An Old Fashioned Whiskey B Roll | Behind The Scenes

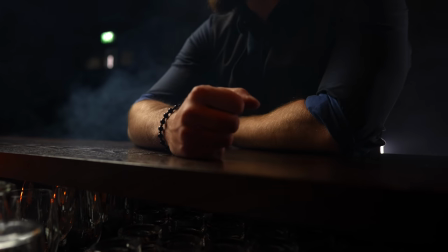[0:01] Give me a stiff one, barkeep.
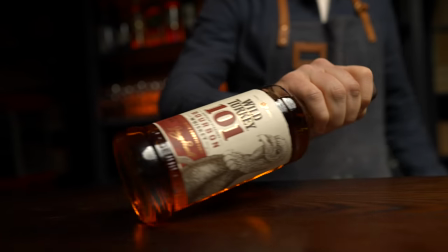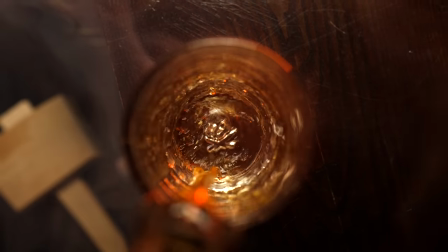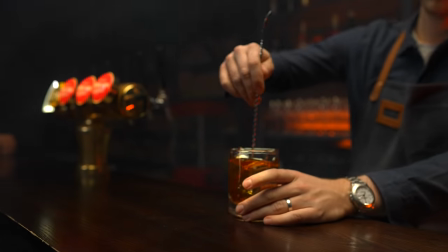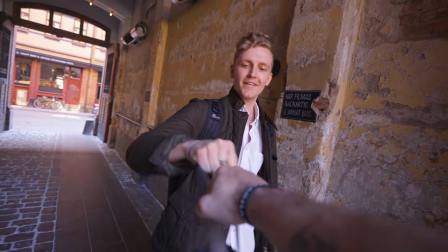[0:39]
Corona, pang! Hej! Hallå! Kim. Oof. Kim, Peter, is it heavy?
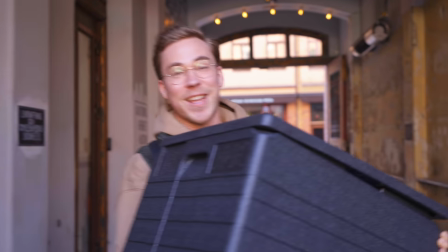[0:45]
It is heavy. I've worked out like you in a while. You want to know what I like about you?
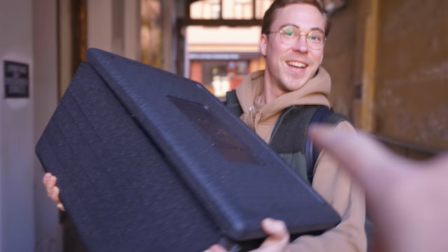[0:51]
You go all in on these shoots. Always.
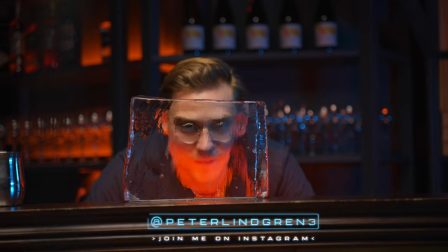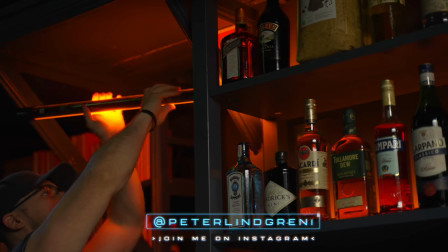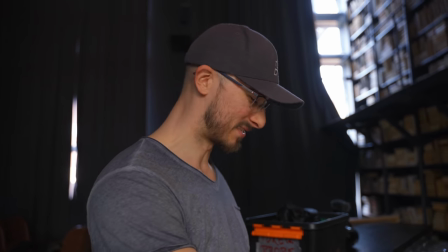[1:06]
We're gonna shoot together with a good old friend that has been in one of the first B-rolls actually that we shot with A7S III.
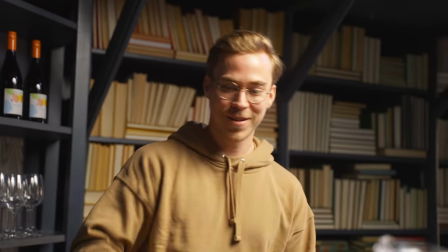[1:14]
Mr. Dorian. Hello, hello. Gonna be fun, right? Ooh, a lot of fun.
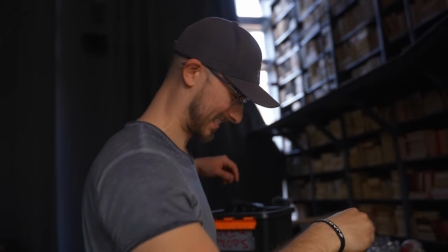[1:19]
This is gonna be a lot. That is for sure, yes. We're gonna have a blast. Edwin, how's it going?
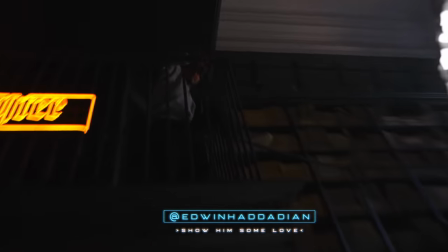[1:25]
It's going good. What you doing? Climbing as
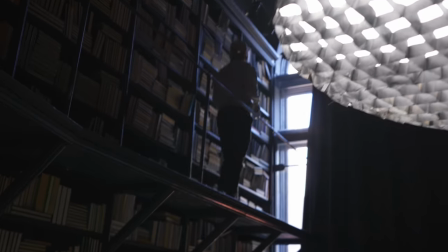[1:31]
always. Oi! Making sure that we don't have any daylight coming in from here. You know what they say, the devil is in the details. So it's very important that whenever you're shooting anything like this, you want to be in control of the light as good as you can,
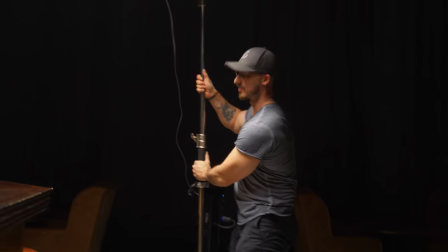[1:45]
because then you can make it look the way you want it to. And the daylight wouldn't really fit with this entire scene, because if we were to have daylight, then the mood kind of disappears directly. So what we've done now is that we have some Nanlite power tubes, 30C here in the back.
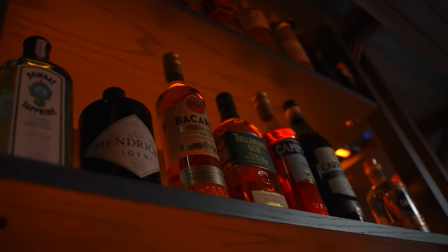[2:01]
And I think we're gonna keep them orange, because last time we had red,
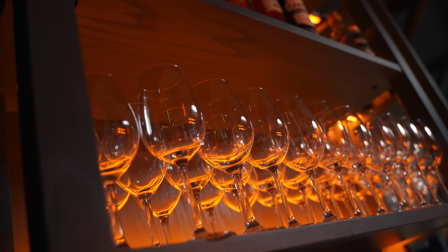[2:05]
and orange is gonna give us a little bit of a better look into the shot and make it feel a little bit of a different set,
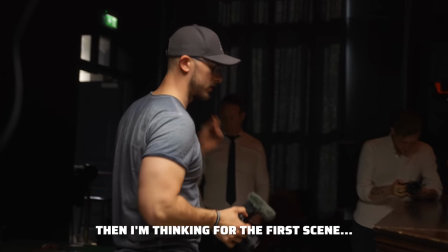[2:12]
even though we are at the same place. Men då tänker jag att första scenen, vi ska ha lite rök, för det kommer vara snyggt.
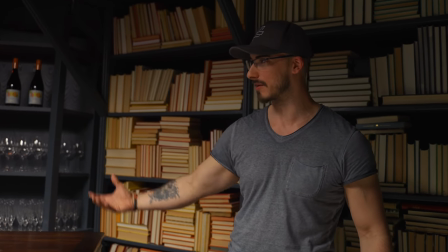[2:19]
But we're gonna use some smoke to give it a little bit of a nice ambient feeling to the
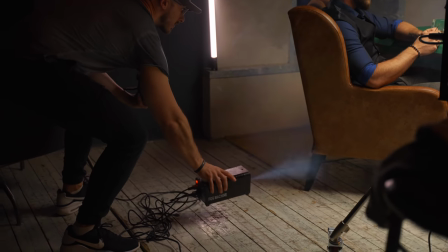[2:24]
entire set and make it feel a little bit different than the Campari video that we did 6 months ago.
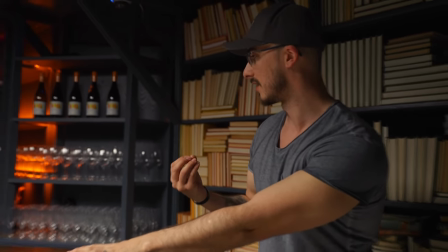[2:29]
I think that having the smoke is also gonna help give us a little bit of an accent that it's
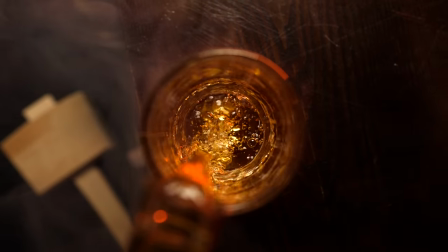[2:34]
whiskey that we're drinking instead of a like regular plain old Campari drink.
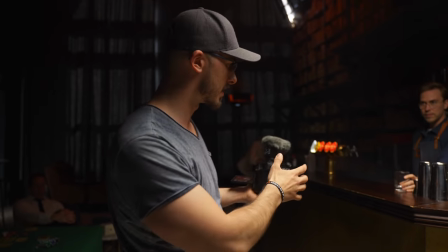[2:40]
The first shot is gonna be like me pushing in like this,
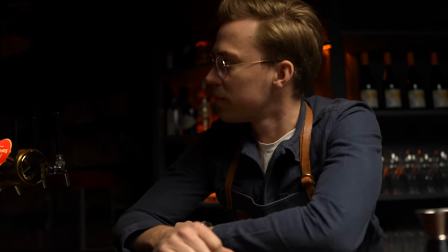[2:43]
and then David is gonna reach for a whiskey bottle in the back, and it's gonna be kind of a natural like movement,
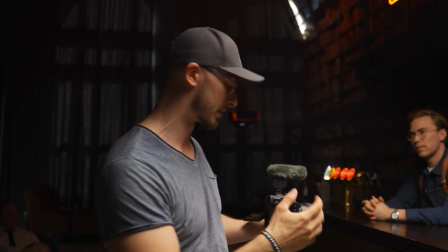[2:50]
so we're gonna cut in the movement so that it feels seamless. No.
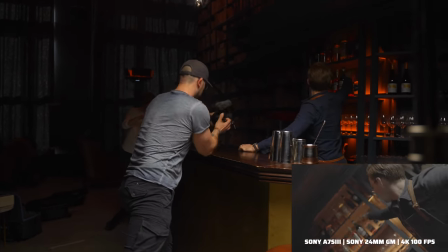[2:57]
Let's go.
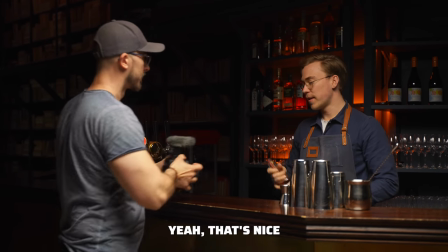[3:02]
Jag går hit, och sen så glider jag tillbaka. Ja, det är nice. För då blir det att när du kommer hit så säkrar du ner rörelsen lite.
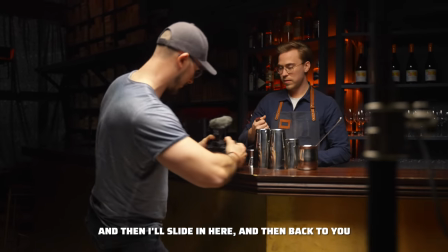[3:10]
Och så glider jag in hit, och sen så in till dig. Poff. Ja, du vrider dig lite så.
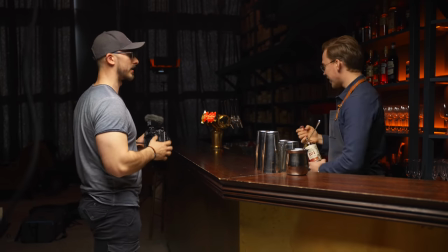[3:15]
Poff. Där, den liksom. Då är det. Exakt.
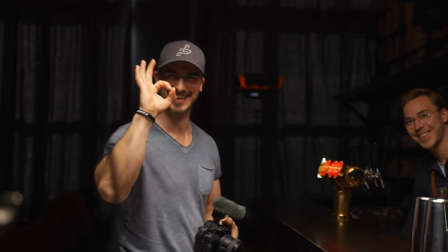[3:20]
Det blir gött. Det blir gött. Go.
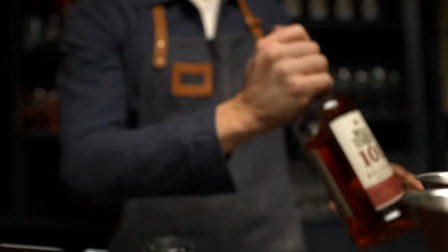[3:26]
Hoppas. Hoppas. Och där nu. Ja!
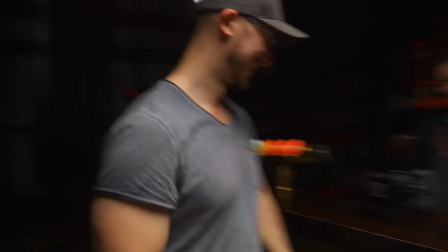[3:31]
Vi har den. Yes! Det där är bra. Fan vad nice. Fan vad nice. We're only using 24mm so far. It's by far the best B-roll lens there is. I know that last time that we shot the Campari video, if you haven't seen it, you can check it out right here. We decided to go for a couple of different lenses, but we always went back to the 24mm, and now we're using it exclusively. I'm thinking that we're probably going to use like the 85 for one of the shots, so that it looks a little bit of like different, or gives us a little bit of depth. But since this is gonna be a part of a bigger story, then I think that 24mm is gonna be just fine.